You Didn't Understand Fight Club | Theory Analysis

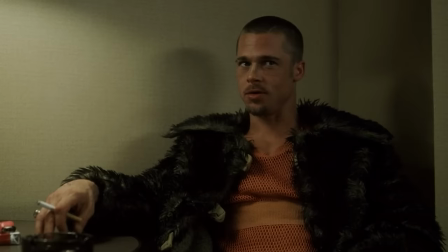(12:19)
As you remember, Jack himself also lived in hotels, so this image wasn't new to him.
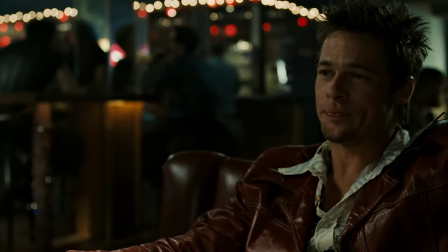(12:25)
After his apartment was blown up, he chose the male lead Tyler in his subconscious, saying he's going to find a hotel.
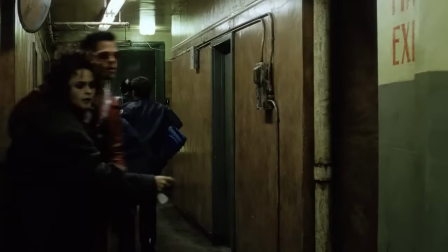(12:32)
By the way, it's noteworthy that after their meeting, Power again passed from Tyler to Marla at the moment when Jack handed him the beer.
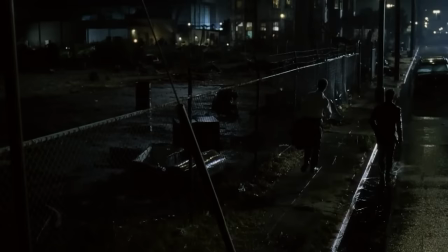(12:40)
In the background of this scene, we see a neon sign of a phallic form, which faded at this moment.
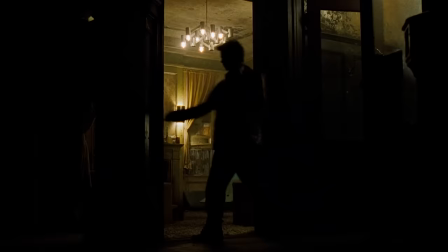(12:46)
Tyler was living in a house on a certain paper street, but neither the house nor the street existed.
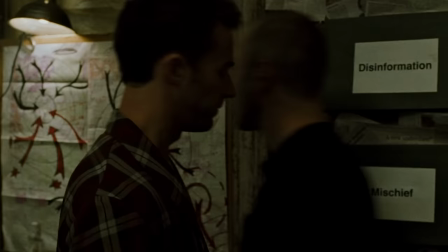(12:52)
Moreover, the very name Paper Street is interpreted as a street that is placed on the map, but which in reality was not built.
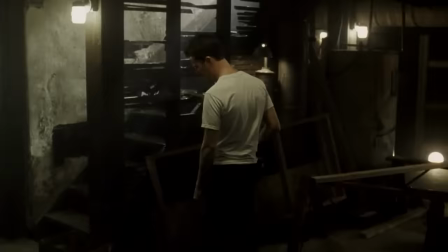(13:01)
Apparently, adding multiple personalities negatively affected Jack's psyche,
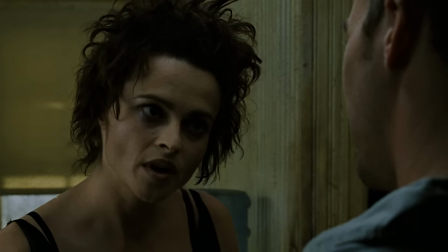(13:05)
because when Marla increasingly began to appear on Paper Street, he became annoyed and clearly became less stable.
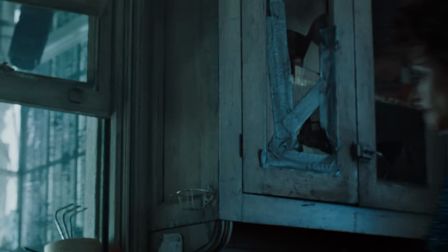(13:12)
But in fact, both Marla and Tyler were living in the same place, where Jack was living.
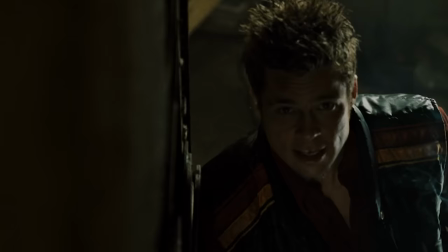(13:17)
He subconsciously settled them in different places as a way to protect his psyche,
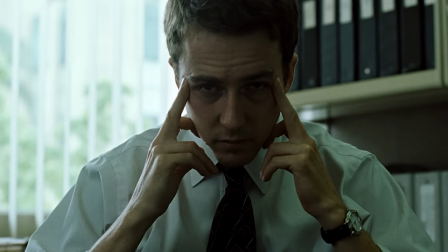(13:21)
and the place of residence of each alter ego was a kind of projection of the mental state of Jack himself.
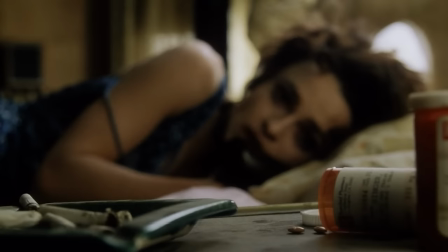(13:28)
The situation changed when Marla tried to commit suicide.
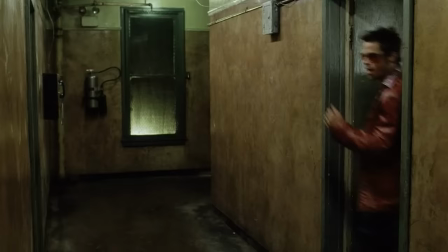(13:31)
The two personalities clashed at a critical moment as Tyler was forced to save Jack in Marla's form.
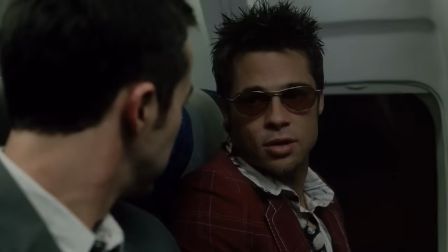(13:37)
After all, he saved not only Jack, he saved himself. This explains two more interesting points.
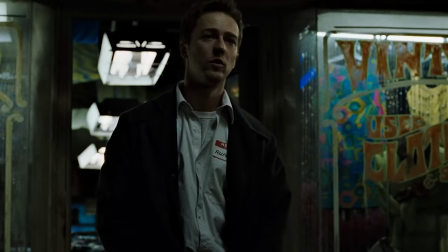(13:44)
Why Marla called Tyler on a non-existent paper street because Jack gave her his number long before he met Tyler.
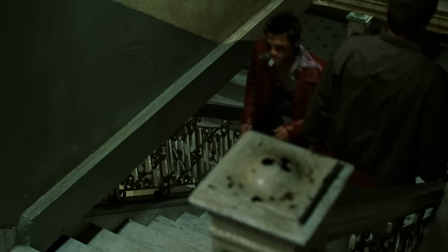(13:51)
And how did it happen that Tyler moved from Paper Street to Marla's room so quickly while she was counting to ten?
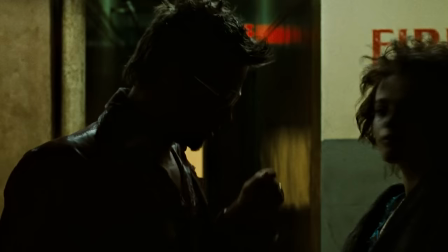(13:58)
Interestingly, the director connected Marla and Tyler in Jack's brain. There always were occasional parallels between them.
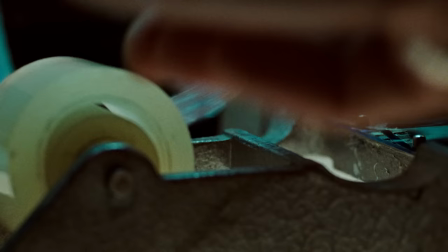(14:05)
For example, do you remember the same penis scene that Tyler inserted in the Cinderella movie?
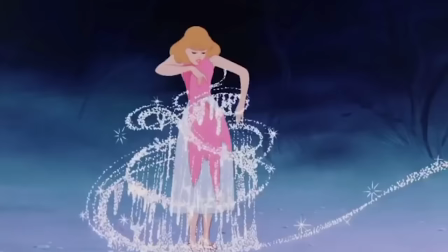(14:10)
Later, Marla told Jack, the condom is the glass slipper of our generation, which is a pretty obvious Cinderella reference.
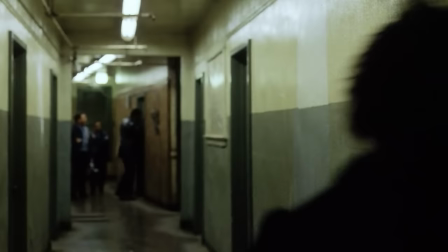(14:18)
A similar parallel occurred when Tyler saved Marla. When she saw the paramedics, she spoke as if referring to herself in the third person.
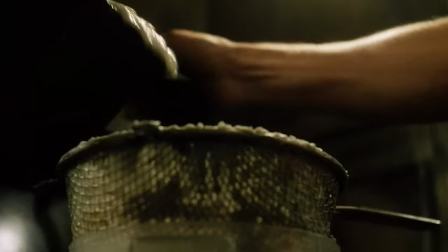(14:29)
This phrase is surprising if you don't remember that it particularly describes the fat from which Jack and Tyler were making soap at night.
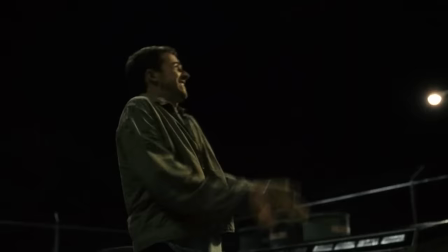(14:36)
More specifically, Jack himself did it using infectious human waste. We can know that from the emblem on the tank from which he extracted it.
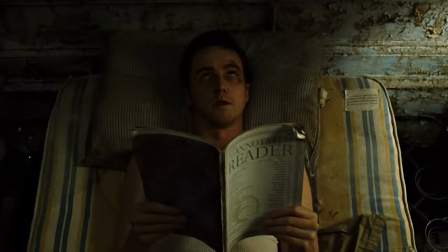(14:45)
The problem escalated when all of Jack's personalities began to merge.
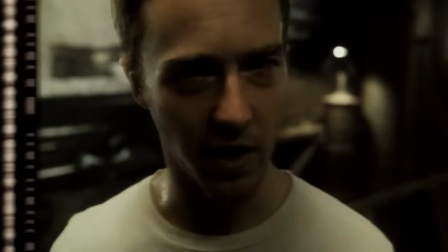(14:49)
He began to gradually go crazy, didn't see reality, and lost control over himself.
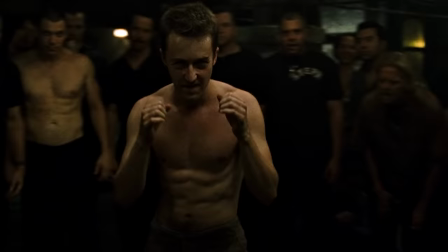(14:54)
Remember, one of the last fights of the Fight Club in which he finished the guy to a state in which medical attention was required.
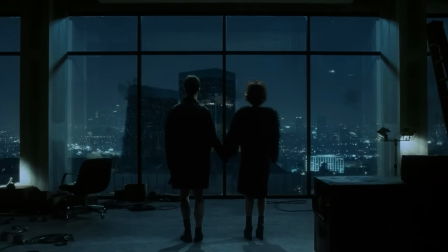(15:01)
His fragile house of cards began to crumble. This is even visually duplicated in the scene of the explosion of high-rise buildings.
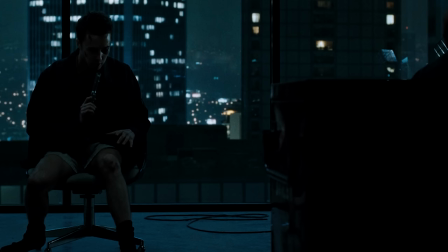(15:09)
Unable to retain all of his personalities, he finally renounced his masculinity by killing Tyler and became Marla.
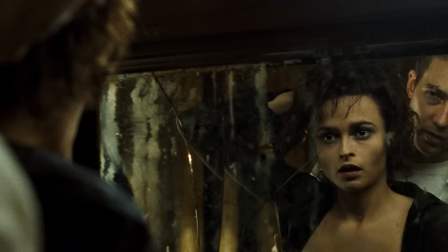(15:17)
Notice this point. Here, Jack and Marla seem to mirror each other, being one and the same.
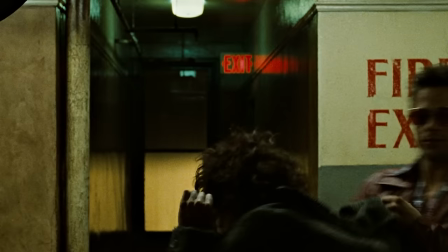(15:24)
Well, we have given arguments that, in our opinion, confirm this theory. What do you think?
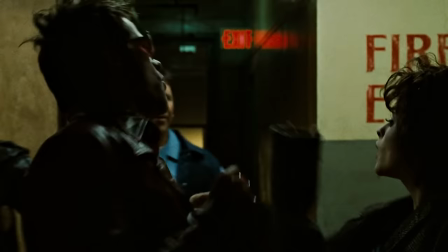(15:29)
Are all three main characters really just parts of the same narrator personality? Write your opinion in the comments, and of course, leave a like.
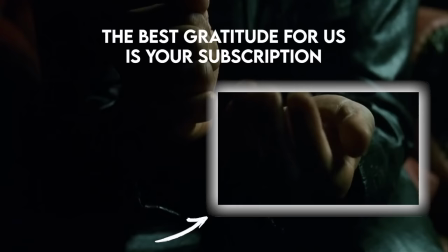(15:38)
And if you like to learn about the details of films that most viewers didn't notice, then you can click on this icon.
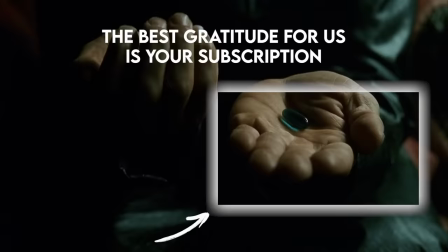(15:45)
We talked about facts and references in the first matrix that you might not have noticed all these years later.
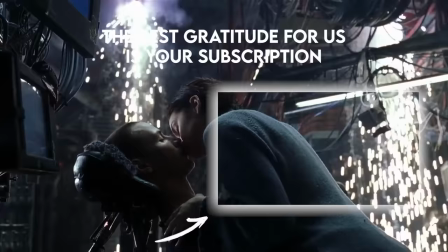(15:51)
Follow the link and watch. It was about movies. See you very soon. Bye-bye.